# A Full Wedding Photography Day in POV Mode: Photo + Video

This wedding, I'm a videographer and a photographer, so we call it hybrid photography. And this location, I've been here before, is, as you can see, just a really beautiful location.
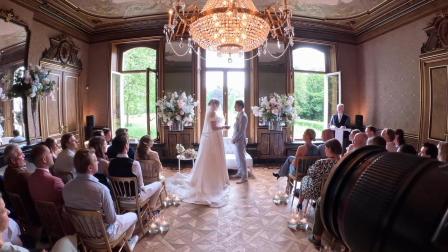11s
I'm going to take you to this wedding from the beginning to the end, and probably you are very curious on what I did on this wedding.
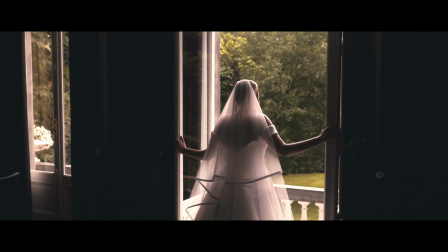18s
So I'm going to show you a bit of the wedding video, and also I'm going to show you the photos I shot.
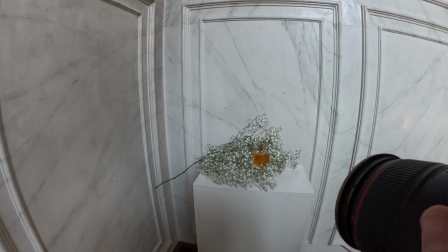22s
And now let's go to the wedding! This video is packed with a lot of before and after photos and videos.
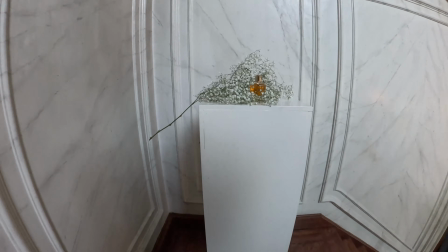29s
So you can see what I've done on this wedding as in photo or in video. The gear I've used is two Canon cameras,
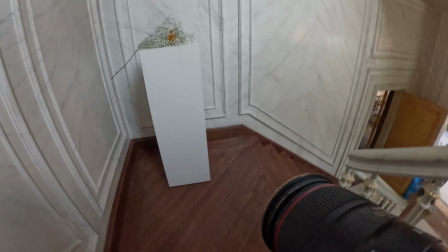36s
two R5s with one 35mm 1.4 lens and one 50mm 1.2 lens.
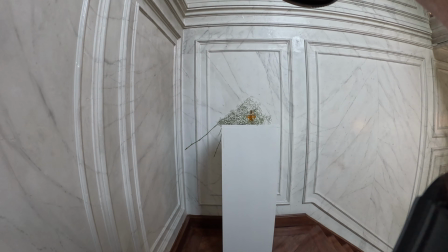43s
If you're curious why I don't use zoom lenses, I think zoom lenses are for lazy photographers.
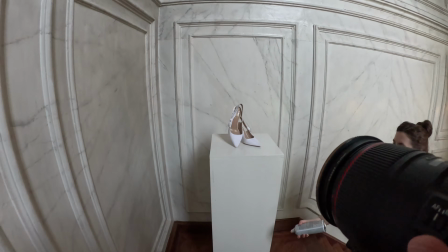49s
If you want to know why, check out, I got a video about it. You can see it in this video.
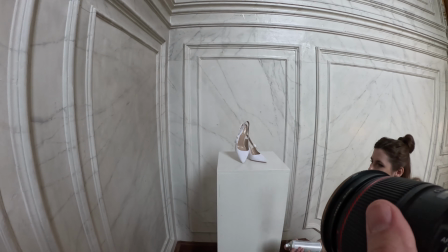53s
Click on the link or in the description below, and I'm happy to explain to you why I think you shouldn't use zoom lenses for wedding photography.
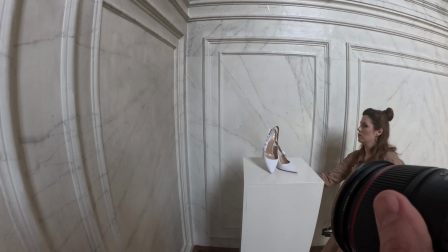60s
I use a variable ND filter from POV Pro, so I can adjust my lights, especially for video,
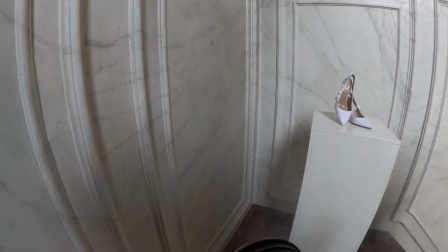67s
and I use a black mist filter by Tiffin because I like that feeling of the light that breaks down in the shots.
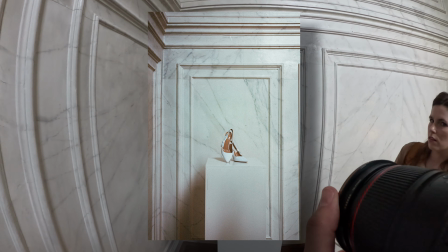75s
So I'll take you with me on the camera settings I've used. I use different settings for different kind of occasions on the wedding day,
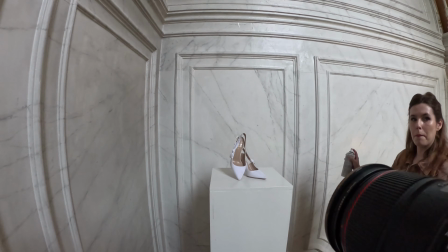81s
and for every part of the wedding I will show you what I've done, what I've used, so you know how to create it yourself.
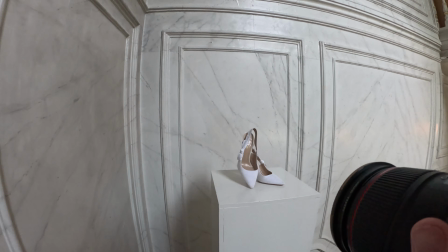88s
So for the detail photos I always use a 1.2 for non-moving objects, and I go from 1.8 to 2.8 for people.
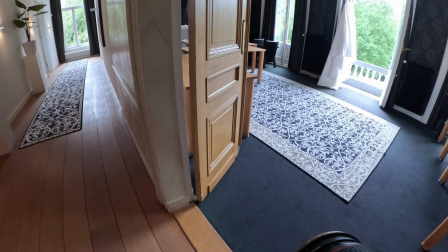97s
I use a shutter of around 125. My ISO is around 800.
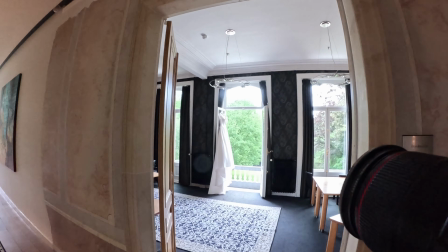102s
For video it's always 800, and for photo I stick around 800.
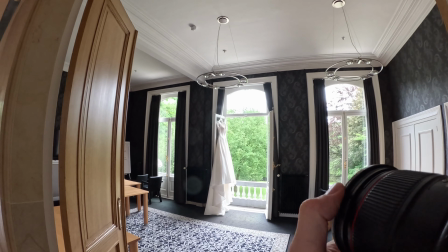107s
Sometimes I go lower to 100, or in the evening I will go higher. I also will tell you when I use photo or video and what's my priority.
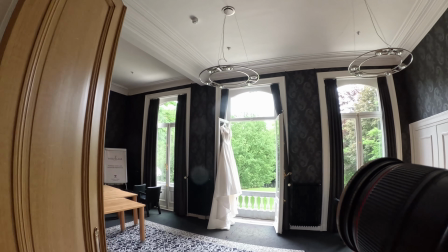114s
So in most cases I will put video above photo,
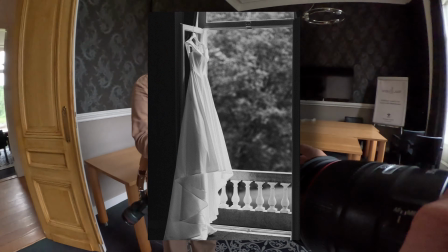119s
because in photo I can recreate something, in a video, especially with emotion, I can't recreate it.
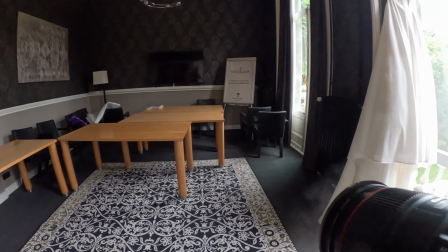125s
So then I will grab my video always before I use photo.
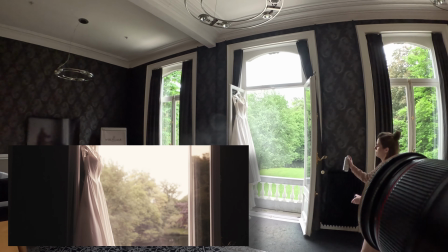129s
For detail photos, because this chart is about detail photos, I always create opportunity for detail photos.
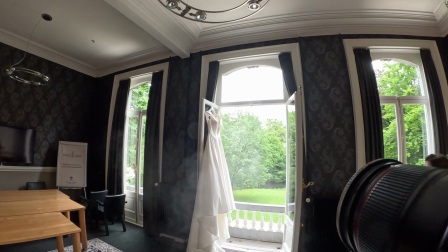135s
I want to make something very beautiful of the shoes or the rings or stuff that's very important to them.
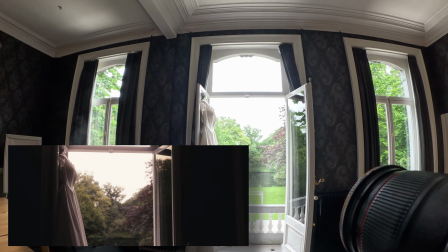140s
I want to make little art pieces like fine art photography or fine art film. I mainly shoot handheld.
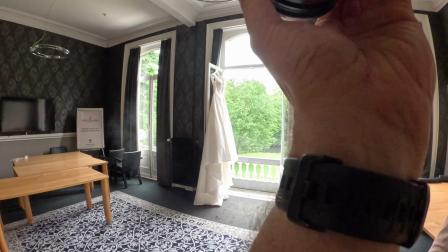147s
I very rarely use a stabilizer. I'm very stable for myself. I know how to hold a camera.
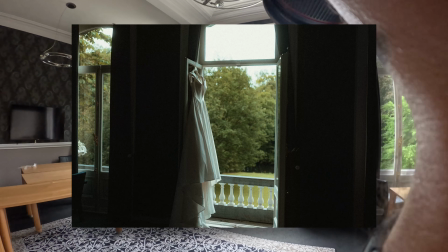152s
And maybe I should make a video about it, to how you should hold a camera, so you're way more stable than you think you can be.
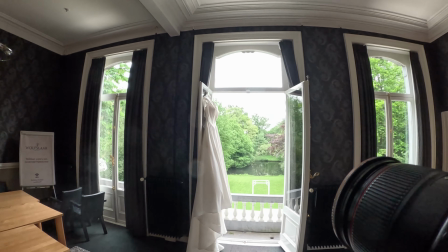159s
What I also use, especially when in the beginning part of the wedding, is haze spray,
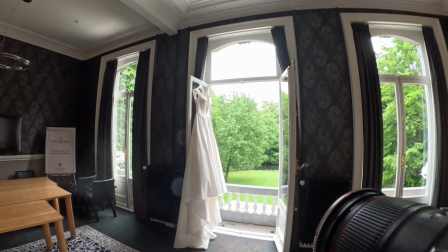164s
like an atmosphere spray, and that makes me able to give a certain vibe in the video.
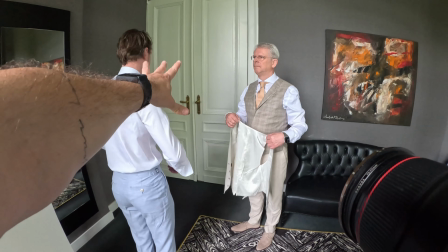169s
How to shoot the hybrid getting ready shots. So we begin with the camera settings.
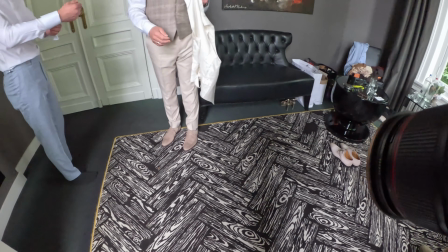174s
I stick around 1.5, 2.8, depending on the moment that's happening in front of me.
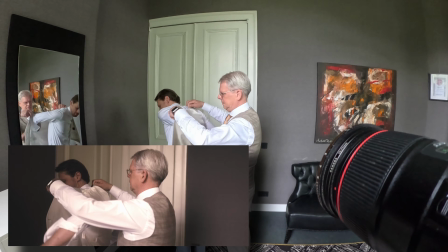181s
Shutter around 125 up to 250 if I want something to be very sharp.
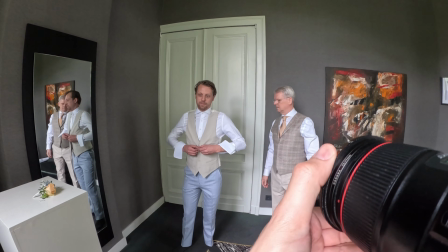186s
Mostly 125. ISO again 800 down to 100.
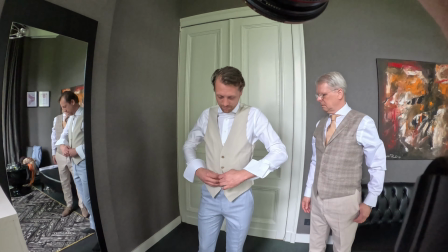193s
And the room where the groom isn't a very beautiful room.
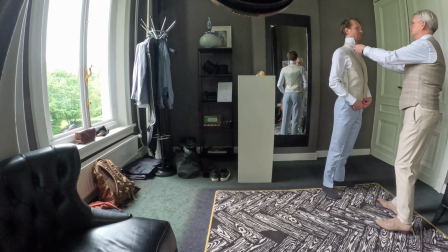197s
The carpet looks horrible, and you have to deal with it, because that's what it is.
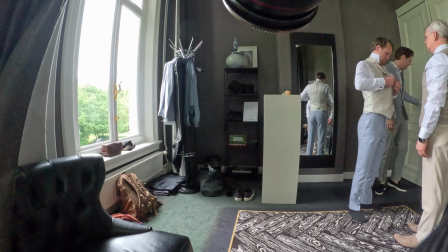204s
I mean, it's not the most pretty room in the world, but still you have to make pretty photos, videos, because people book me because I want pretty shots.
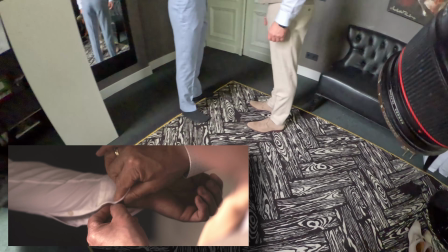212s
So what do I do? Well, the first thing I always do is turn off the lights. I don't want to have any artificial light coming from above.
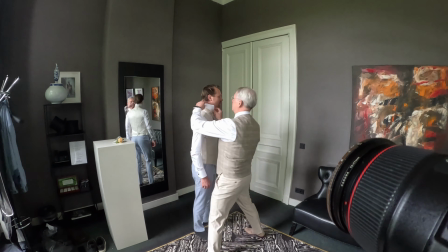220s
It is orange, it is ugly, we don't want it, it's fugly.
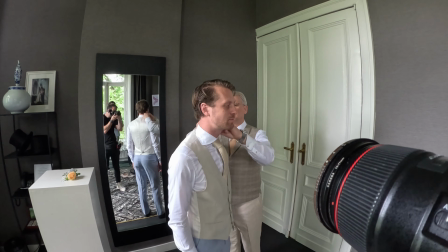226s
Then I will make sure that I use the window light in my advantage. So sometimes I will shoot against the light, sometimes I will shoot with the light.
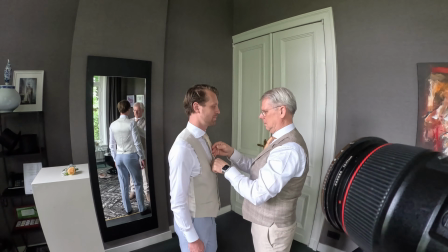233s
You can see it in the backstage videos what I do. And I use my variable ND filter to block unnecessary light.
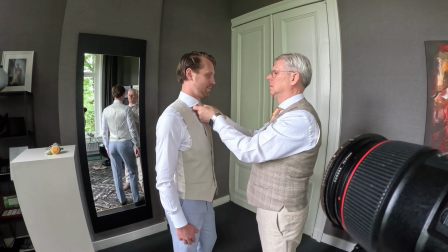240s
That way I can make it a little bit darker around my subject and make sure that my subject, in this case the groom or the bride, is bright.